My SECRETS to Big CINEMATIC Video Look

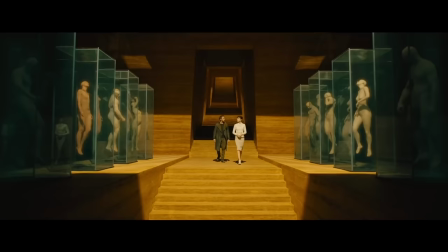(0:04)
For as long as I can remember getting this cinematic look is something that has always fascinated me.
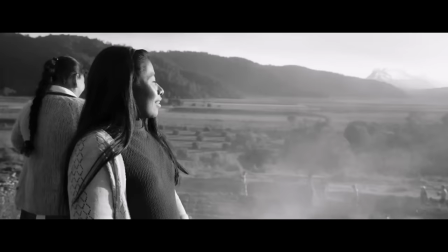(0:10)
As filmmakers we spend years dreaming of making films look like the ones we love and admire.
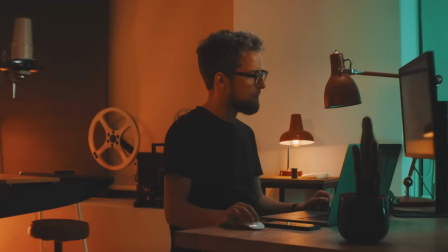(0:17)
But then there's this gap between what we see and what we actually get. So what is the difference and what are we missing? Well it makes sense that if we want to achieve a certain big budget look we need to understand the seven elements that gets this cinematic look in the color grade.
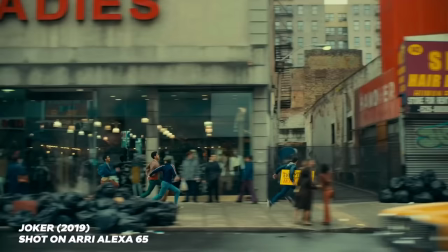(0:36)
For example, how does a film like The Joker shot digitally look as though it was captured on film and yet people rave about its color grading?
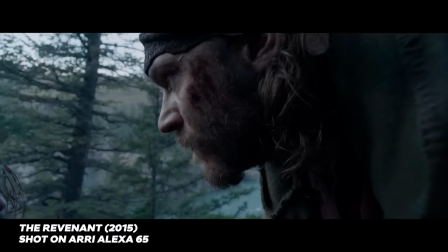(0:45)
Or what makes images and the revenant pop with so much rich contrast?
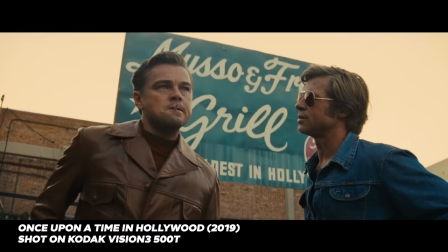(0:50)
How does this image from once upon a time in Hollywood would not look dull, although half of it is a plain sky with no detail?
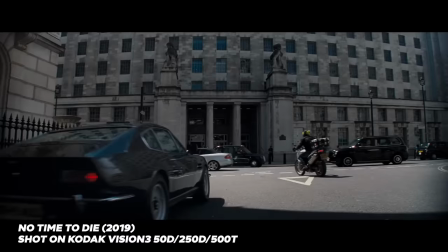(0:59)
Or how does No Time To Die manage to make Bond stand out in each scene with only color separation? In this video, I'm going to break down the seven fundamental elements you need to know and start doing to get the filmic or cinematic look in the color grade.
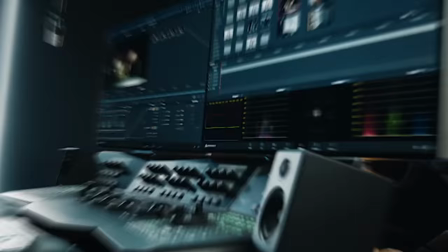Now, whether you're a beginner and you're just starting out or the cinematic look has continued to be elusive to you you're going to be able to see these seven steps and the most popular editing programs of Premiere Pro,
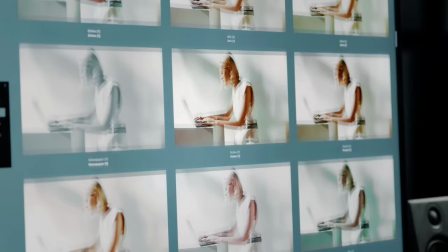(1:39)
Final Cut Pro and DaVinci Resolve. And at the end I'm going to reveal a cool shortcut for implementing these seven steps effortlessly.
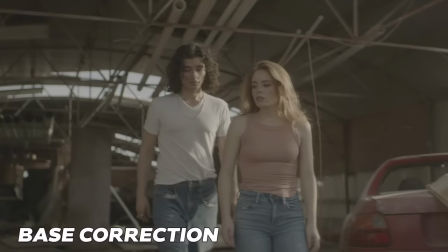(1:48)
Now before we get to the first step you'll need to have your base correction done so if your
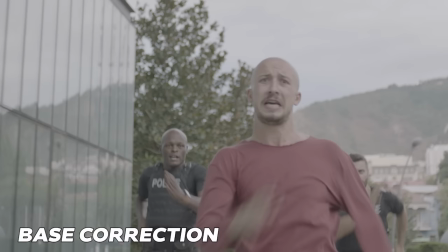(1:53)
footage is in log or if there are exposure or color balance issues you'll need to address those first. All right step number one getting the tone contrast of film. The foundation of what makes the cinematic look is getting the tonal contrast of film with its rich contrast. But more than just cranking up the contrast knob or slider, there is an optimal way to do it.
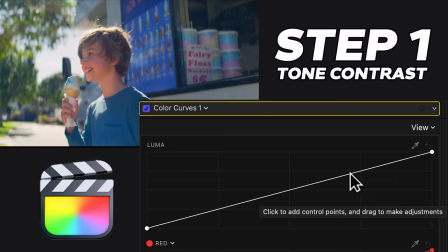(2:15)
The best way to do it is with the curves tool. This gives more granular control over the overtones and undertones, the areas here and here.
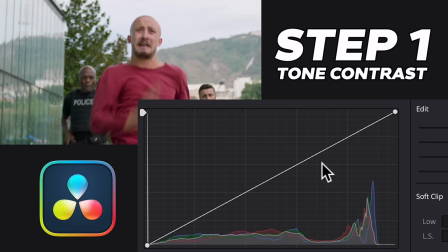(2:23)
The midtones in the middle are left alone and the deepest blacks and brightest whites remain the same. This lets us dial in just the right amount of density or tonality in the shadows and highlights and gives us this signature s-tone curve of film.
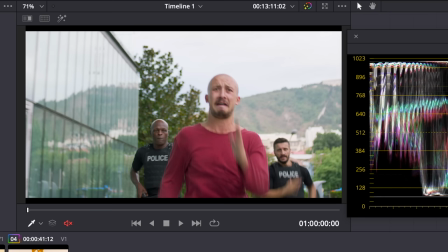(2:38)
Step number two, gentle roll-off in the highlights.
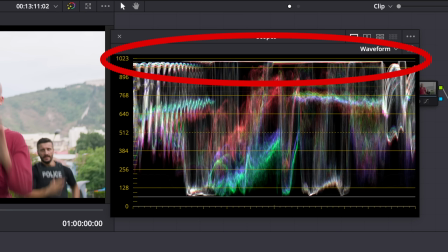(2:41)
When you look at video you most often see the highlights are stretched to the top of the waveform making them look harsh and even sometimes blown out.
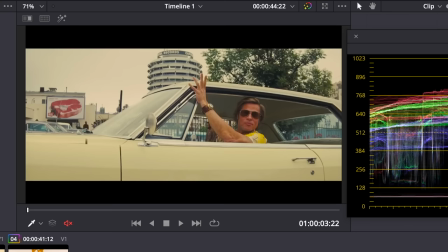(2:51)
Film on the other hand has a nice organic transition or roll-off in the highlights.
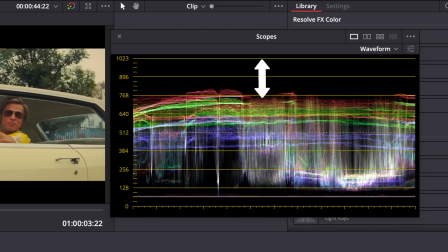(2:56)
When we examine a frame from once upon a time in Hollywood in the waveform we see that the trace
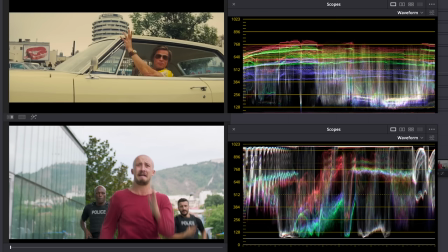(3:01)
doesn't extend to the top of the waveform yet still retains some texture and tonality. When we compare it to a similar scene with the same context the highlights go to the top of the scope and looks more characteristic of video and less filmic.
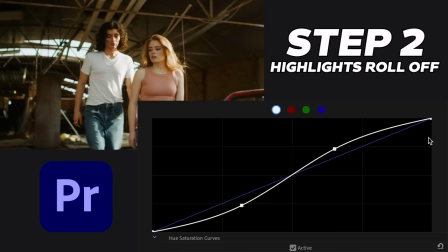(3:15)
So how do we create this effect?
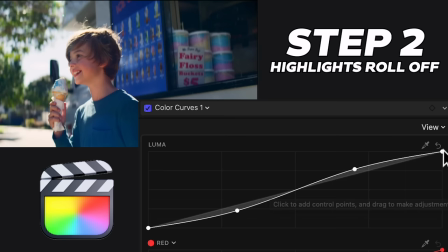(3:17)
Using the curves tool will bring down the top highlights point creating a nice curve like a shoulder easing the brightest parts into a gentle roll-off.
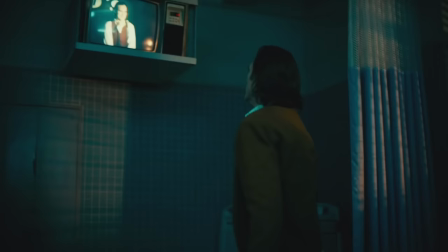(3:30)
Step three, milky black look. Have you ever noticed in films how the shadows, no matter how dark they are, are elevated and never pitch black?
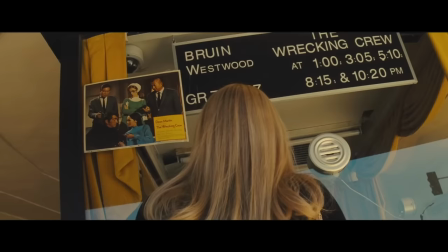(3:39)
There's a certain grayish quality to them. To see this, let's take another shot from Once Upon a Time in Hollywood and we can see this in the tonal range in the waveform. This makes a lot of sense as Quentin Tarantino is a big advocate of film and certain film stocks exhibit milky or elevated blacks.